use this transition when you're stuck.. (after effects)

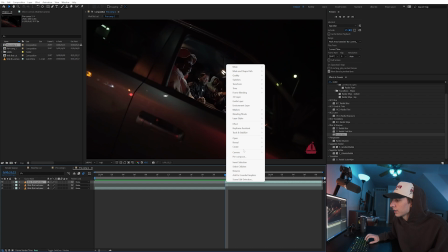Let's duplicate the second clip and then right click and go to time and then freeze frame.
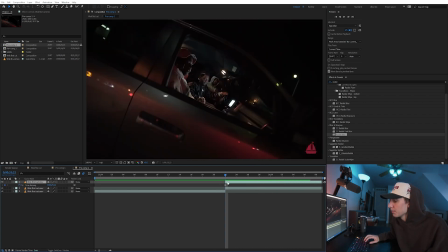That's just gonna make a freeze frame of first frame in the second clip. For the transition, something smooth, maybe like 10 frames backwards. We'll drag that out, cut it right where it goes to that second clip. So now you can see the transitions like that. It's a freeze frame for a little bit. Now we just need to animate it and make it look smooth. So to do that, we're going to just mask out the window or whatever you're zooming through.
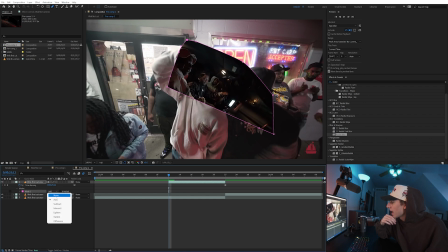And then we're gonna go to the mask settings and instead of add, we're gonna go to subtract. That way we can see the clip behind.
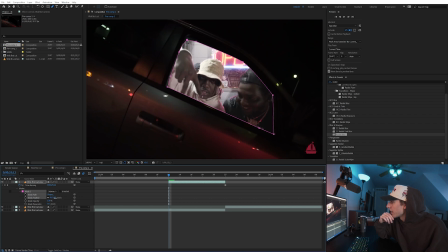And then we're also going to feather that just a bit to make it look a little bit smoother. And then duplicate the layer and we're gonna go to the mask settings on the top layer. And then instead of subtract, we're gonna go to add. And I'm actually gonna bring that below the layer.
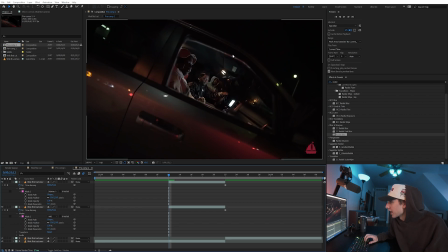And then we're going to also just expand. See how there's like that little gap there? we're just gonna go to the mass expansion until we don't see that any longer. So now again, it's just that freeze frame. So now we need to animate the window kind of fading in. So then under the transform options, I'm gonna use opacity on this window that's masked out. Now it's slowly fading in that clip. Also, we can use a color corrector effect, maybe something like color balance on the background clip.
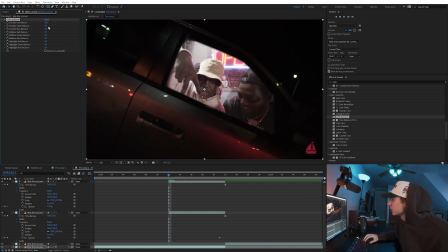And we're not gonna do any keyframes yet, but we're gonna make it just look a little bit more like this next clip here. So we just kind of wanna match the color scheme. You can pretty much use whatever color correction effect you're most familiar with. I honestly don't even use color balance that much, but I just figured it'd be an easy way to keyframe. So I'm just trying to match the reds a little bit.
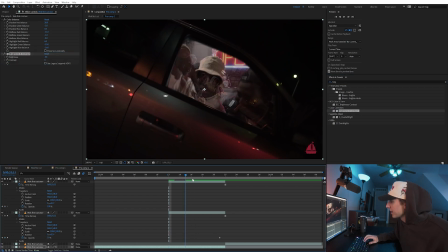Let's add some brightness and contrast too. Now let's go to like right where it kind of starts fading in, maybe right around here, and then keyframe all of those values. That way the colors kind of slowly transform into that next clip. So then we're pre-composing this car, and we can just name it car.
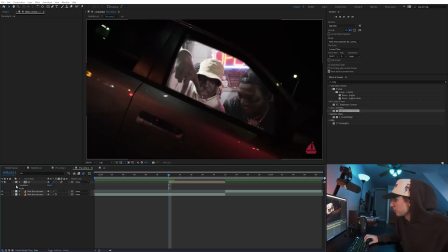And then let's open up transform options as well as turn on motion blur. Scale, position, and opacity are the ones I'm gonna be focusing on.
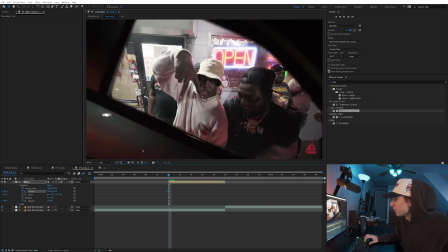And we can just scale this car clip up and then go right to the end, and we're just resetting everything.
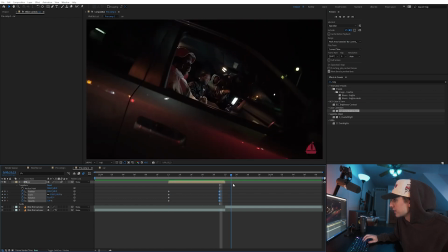And now you can see there's a little bit smoother of a transition already. See how we're slowly transitioning in. On the first frame, I like to have the borders of the window already in. That way it just kind of starts off and feels a little bit more smooth and fluid.
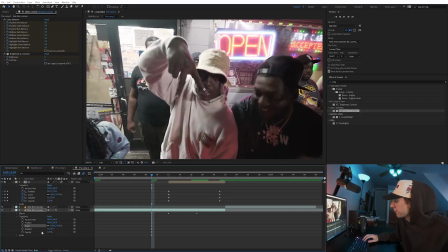There are some things you can do to this bottom layer. If you open up transform, you can like right before the transition starts, you can keyframe the position and scale and maybe have it scaled in.
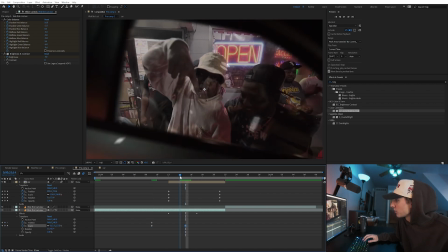Where the window starts coming out, you can have it scale out. You can even rotate it or change the position just to have it like kind of feel like it's following. And then lastly, I probably can pre-compose the whole entire sequence. Add on some RSMB so it has that motion blur attached, and then maybe even some like radial blur.
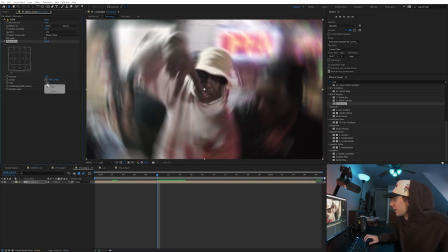That's just gonna blend the sequence here. So let's go to where it starts zooming out and change it from spin to zoom, and let's keyframe it kind of like in the center. And there we go, we have a smooth, seamless transition. I'd recommend if you're trying to do this effect, plan out for it. Shoot objects that you can zoom in and out of. Like for example, in that video we saw, they obviously used eyeballs, car windows, watches, I think wheels. They use a lot of like circular things and things that you can mask around. Having good footage for it is a majority of the process, honestly. It's really important to blend the footage. So this process right here, like right where it's blending, is where you're gonna wanna spend the most amount of time. Like you could spend probably 15, 20 minutes just matching the colors and keyframing the brightnesses and stuff. That way it blends a lot more. And it's just the longer you spend on it, the better it's gonna look overall. I would say to rate this one that I did, it's probably like 7 or 8 out of 10. I could spend an extra 10 minutes just changing color values and blurs and stuff to make it look really dialed in. And that's just something you have to experiment depending on your footage. Basically, a majority of the stuff you need to do is just keyframe the transform settings, pre-compose layers, mess around with blurs and color correction effects. Dial all of those in, you're gonna have a seamless transition that looks good. I think this is one of like those timeless effects that's probably never gonna get worn out. And as long as it's executed properly, you can see it in a music video and it's gonna look good every single time. It's kind of like one of those flash transitions or blur transitions that you can, you know, just see in every music video and it's never gonna get boring. It's a little bit more flashy version of that. Like I said, if you nailed this style, it's definitely a sought after thing that a lot of artists love in their videos. If you guys want more videos to watch, yesterday's upload was how to edit like Cole Bennett. We broke down some stuff from the Poland music video.